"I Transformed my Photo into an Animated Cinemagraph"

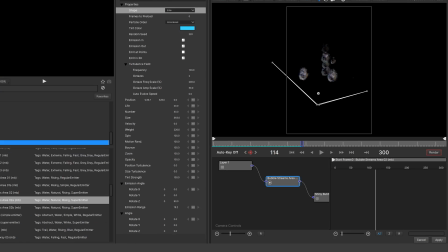(8:16)
If I really want to go deep into it, there's also another parameter attached to my bubble streams.
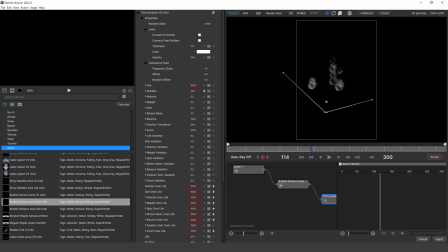(8:21)
I can come down here and I can control all kinds of stuff from the color to the thickness to the frequency, the random seed. It's pretty powerful stuff.
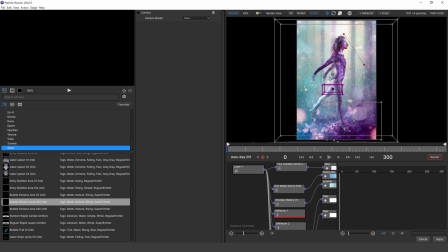(8:33)
Now, in order to speed this up, I'm going to open up my final sequence so that you can see all the effects that I've added, because I've added a ton of little effects. And then I've changed the opacity so that it blends in a little bit more natural and it doesn't look like anything is just too bright sitting right on top of the frame. I'm gonna walk you through this so you can see what each one of these effects does. So the effect that I found actually works best for the rising bubbles that appear closer to the camera is this tiny bubbles hole.
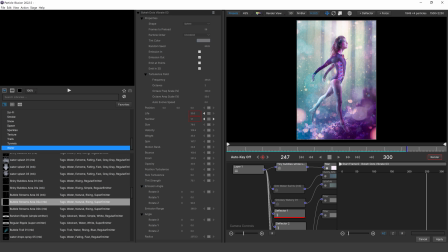(8:58)
If I hit play, you can see these large bubbles slowly make their way up the frame. I'm gonna go ahead and add the dim water swirls. And if I turn off my background image, you're gonna be able to see this a lot better. Dim water swirls, it's just adding all of this motion as if you dove into the water, all that residual small bubbles, that turbulent bubbles, that's kind of being placed all over the frame here.
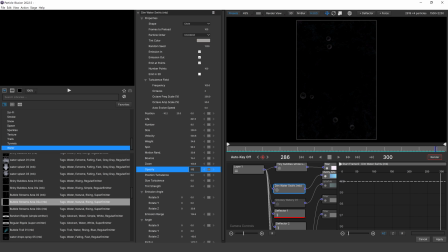(9:23)
Now I've turned that down to like 50%. So you may not be able to see it here on YouTube. If I add smoky water, it's adding this crazy effect down here on the bottom. And with the background image turned off, it almost looks a little too fake or computer generated.
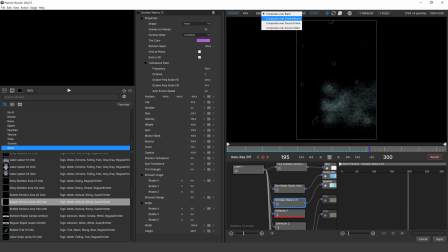(9:39)
But if I come up here and turn on our source frame, I don't know,
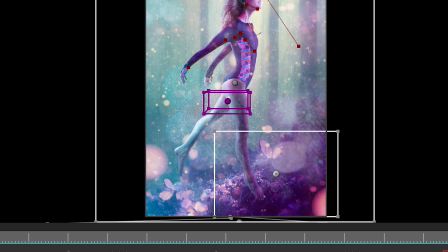(9:44)
it's just adding this cool effect on the purple coral and it's giving it a really nice dynamic look that I just liked. Going down below,
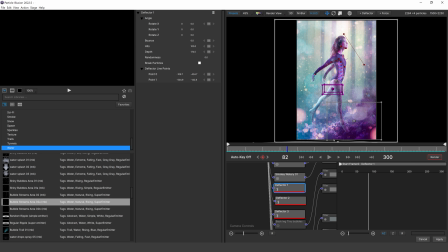(9:52)
I have deflectors. Now this is a really cool element that you can add to your photos.
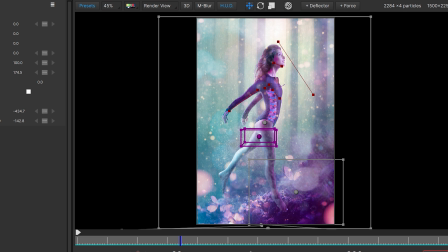(9:57)
If you come up here to deflector, it's going to add these red lines. And essentially what these are doing is imagine you had a game of Pong where you're bouncing a ball back and forth. If you could put a wall in front of that ball, it's going to hit the wall and then bounce back.
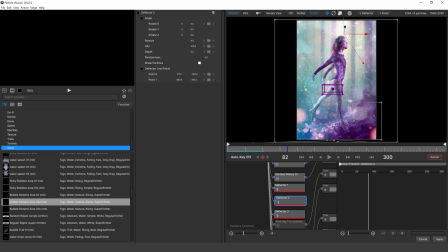(10:13)
So using these deflectors, you can actually control, as I've done here, some of the effects from spilling onto her face. They're gonna hit this deflector and they're gonna bounce away. Now with these deflectors, you have all kinds of parameters like bounce, hit, and depth.
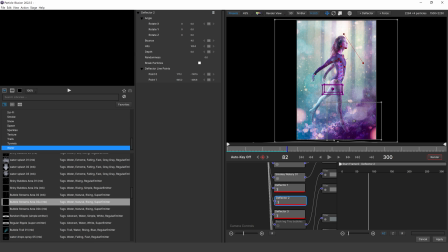(10:28)
I'm not gonna go into that in detail, but you can find different ways to block the movement and kind of give it more of a 3D effect.
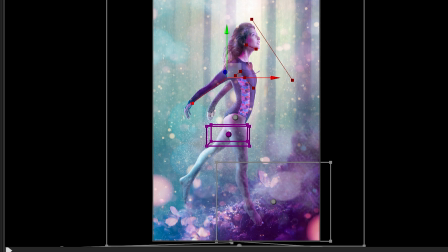(10:35)
So maybe on her body right here, her arm, I've drawn a long deflector going from her shoulder to her hands. And the idea is as bubbles hit this deflector, they might change direction, which would look a little bit more natural if the bubbles were actually hitting her arm. Really cool, powerful stuff that you can do in this software. So I've added three deflectors here.
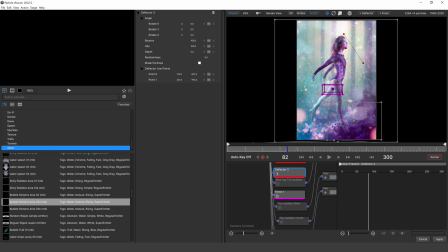(10:54)
And then now let's talk about the little bubbles. I used tiny bubbles here.
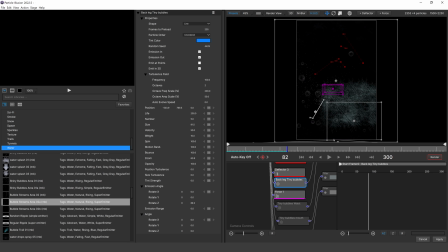(10:59)
And if I turn this on and go ahead and turn off our image, that is all of these effects right here. It's these tiny little bubbles, and you can see what that deflector is doing right here. I have the deflector here, and it's preventing the bubbles from coming up here on her arm.
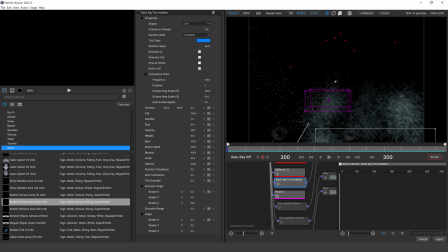(11:15)
It's also preventing the bubbles from coming up on her face. This first one is tiny bubbles by her back leg. If I turn this one on, tiny bubbles up by her waist, tiny bubbles up by her mouth.
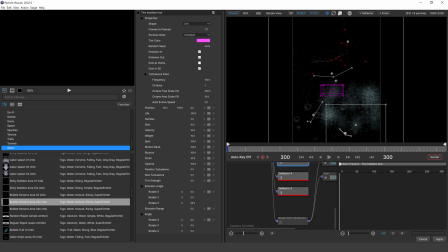(11:27)
These bubbles are designed to make it look like she's actually breathing. So let me go ahead and hit play here so you can see all of the motion effects that we got going on.
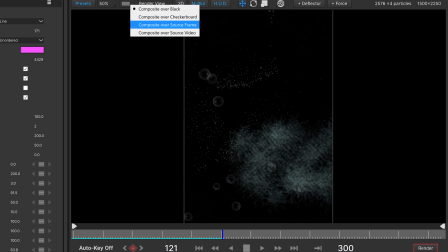(11:35)
This is kind of crazy. And then if I turn on our source frame, now you can see what it's doing.
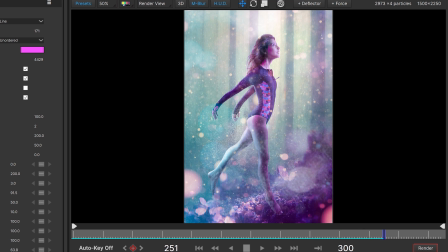(11:41)
It's really doing a great job of just adding a little bit of motion. And then because I added those tiny bubbles as still frames on the original composite image, the moving bubbles blend in really well with these bubbles right here that do not move.
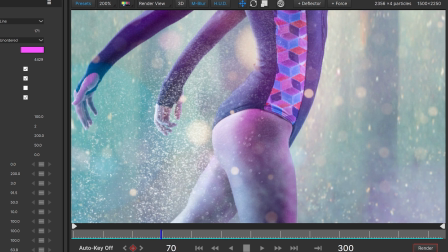(11:56)
So let me go ahead and hit play so you can see. We have little bubbles moving across her body, but then we have that turbulent bubbles that are built into the frame itself. All right, so the final thing that I really wanted to do was I love the little out of focus bokeh orbs that the AI art created. And I thought, wouldn't it be cool to find an effect in Optics that could allow those orbs to become lively as well?